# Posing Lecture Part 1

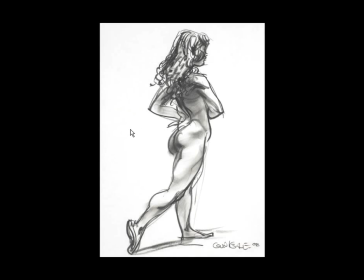He's directed some beautiful movies, and you recognize his work. But these are just some of his sketches that he does in his own spare time. But once again, if you look at this piece, the attitude in the pose is beautiful.
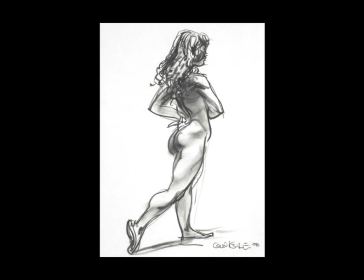The way that he's made this conscious decision about how the hand is going to be positioned behind the back, being able to see this elbow here, the way that this elbow kind of flows through into this elbow here,
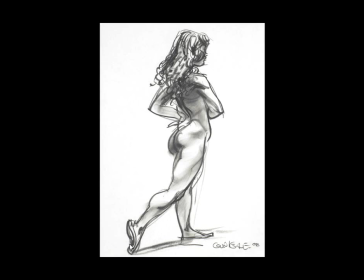makes this nice shape. We've got the action line which runs all the way down through the body and down out through the heel, which is great. But the thing which I love about this pose is that the pose is in motion,
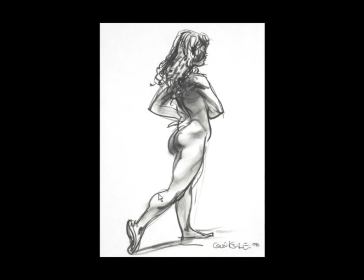but not drastically so. It's not over the top, and it's the attitude in the hands. It's very simple, but it's just incredibly powerful. And also, when we're designing our poses, we should try to make sure that they're asymmetrical,
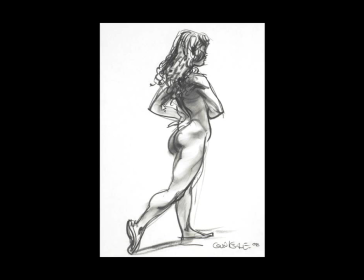meaning that you don't want whatever's happening on one side to be happening on the other side. So you always want to mix it up wherever possible. Make sure that the legs aren't doing exactly the same thing, and make sure that the hands aren't doing exactly the same thing, because if they are, then quite often it's a boring pose.
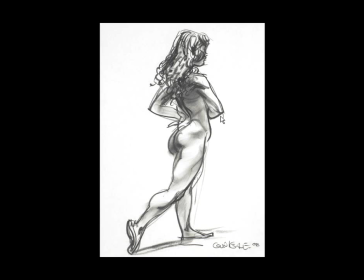It's not as appealing, and you haven't really explored the choices or explored your options for the pose.
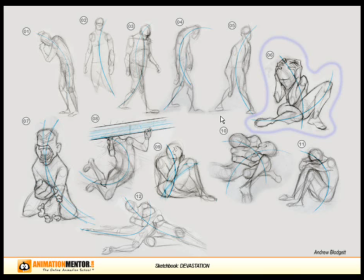Now, Animation Mentor, for any animators that are keen on taking their animation education even further, this is a great online school. It's probably about $20,000 for 1.5 years, but this is an exercise that they do as well.
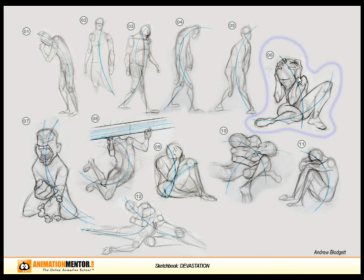In fact, most animation schools do the same exercise. But what the students do here is that they really try to find as many interesting poses as possible, and then they select their favorites. So here you can see here's a range of different poses, but have a look at this one.
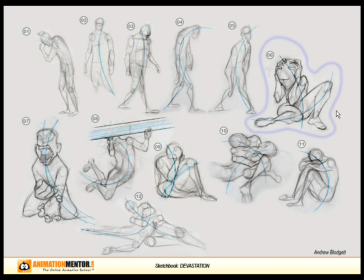I love this one, and obviously so does the artist, because it looks like that's the one that they've selected. But we've got this action line which is running through the body here, and then also the artist has been very
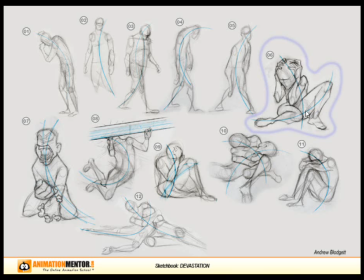careful to make sure that he's posing this knee so that it flows through this thigh and then out through the top of this other knee here, and that's incredible. Quite often when people would pose something like this, they would just have maybe both knees up in the air.
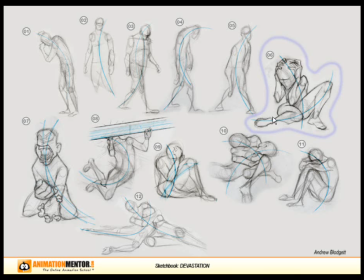But what he's done is he's forced the knee down so that he's trying to think of a way of continuing this line of action through this leg and out through this leg here. So if he had his other knee up like this, then it's going to break that line of action.
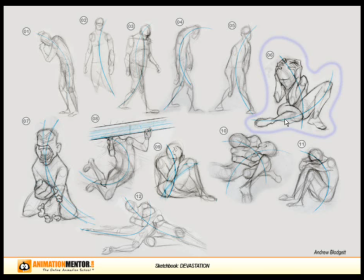But here you can see, just by dropping the knee down, he's created this energy which flows on through the legs. And also in silhouette, just being able to see the hands, the way that the knuckles are holding onto the head, the fingers are holding onto the head, you really get a sense of anguish. It's such a powerful image.
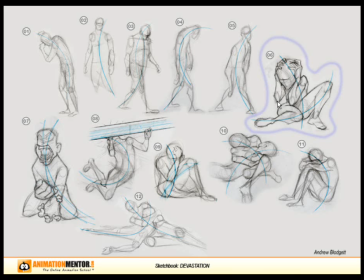Then the way that this elbow here isn't intersecting the backside here, it has its own negative space in between that area there, so that as a silhouette it reads beautifully.
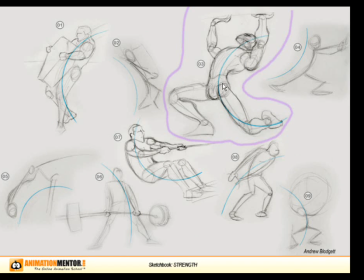And here's another couple of explorations. You can see here once again the artist is also thinking, you can see with all of these he's really trying to think in terms of line of action as well as energy. You know, you get a sense of how powerful this pose here is. This guy is holding up something,
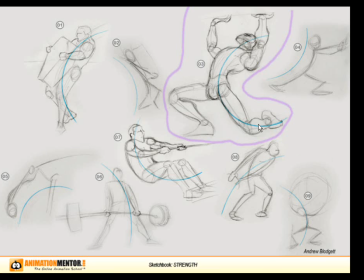but once again, you know, exaggerating this pose, making sure that, you know, everything kind of flows through that line of action.
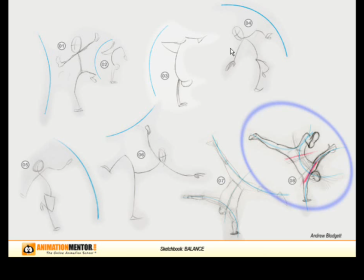Now, when you're planning out your poses, you could just do them with stick figures. That's completely fine. But you should base it from a photo image.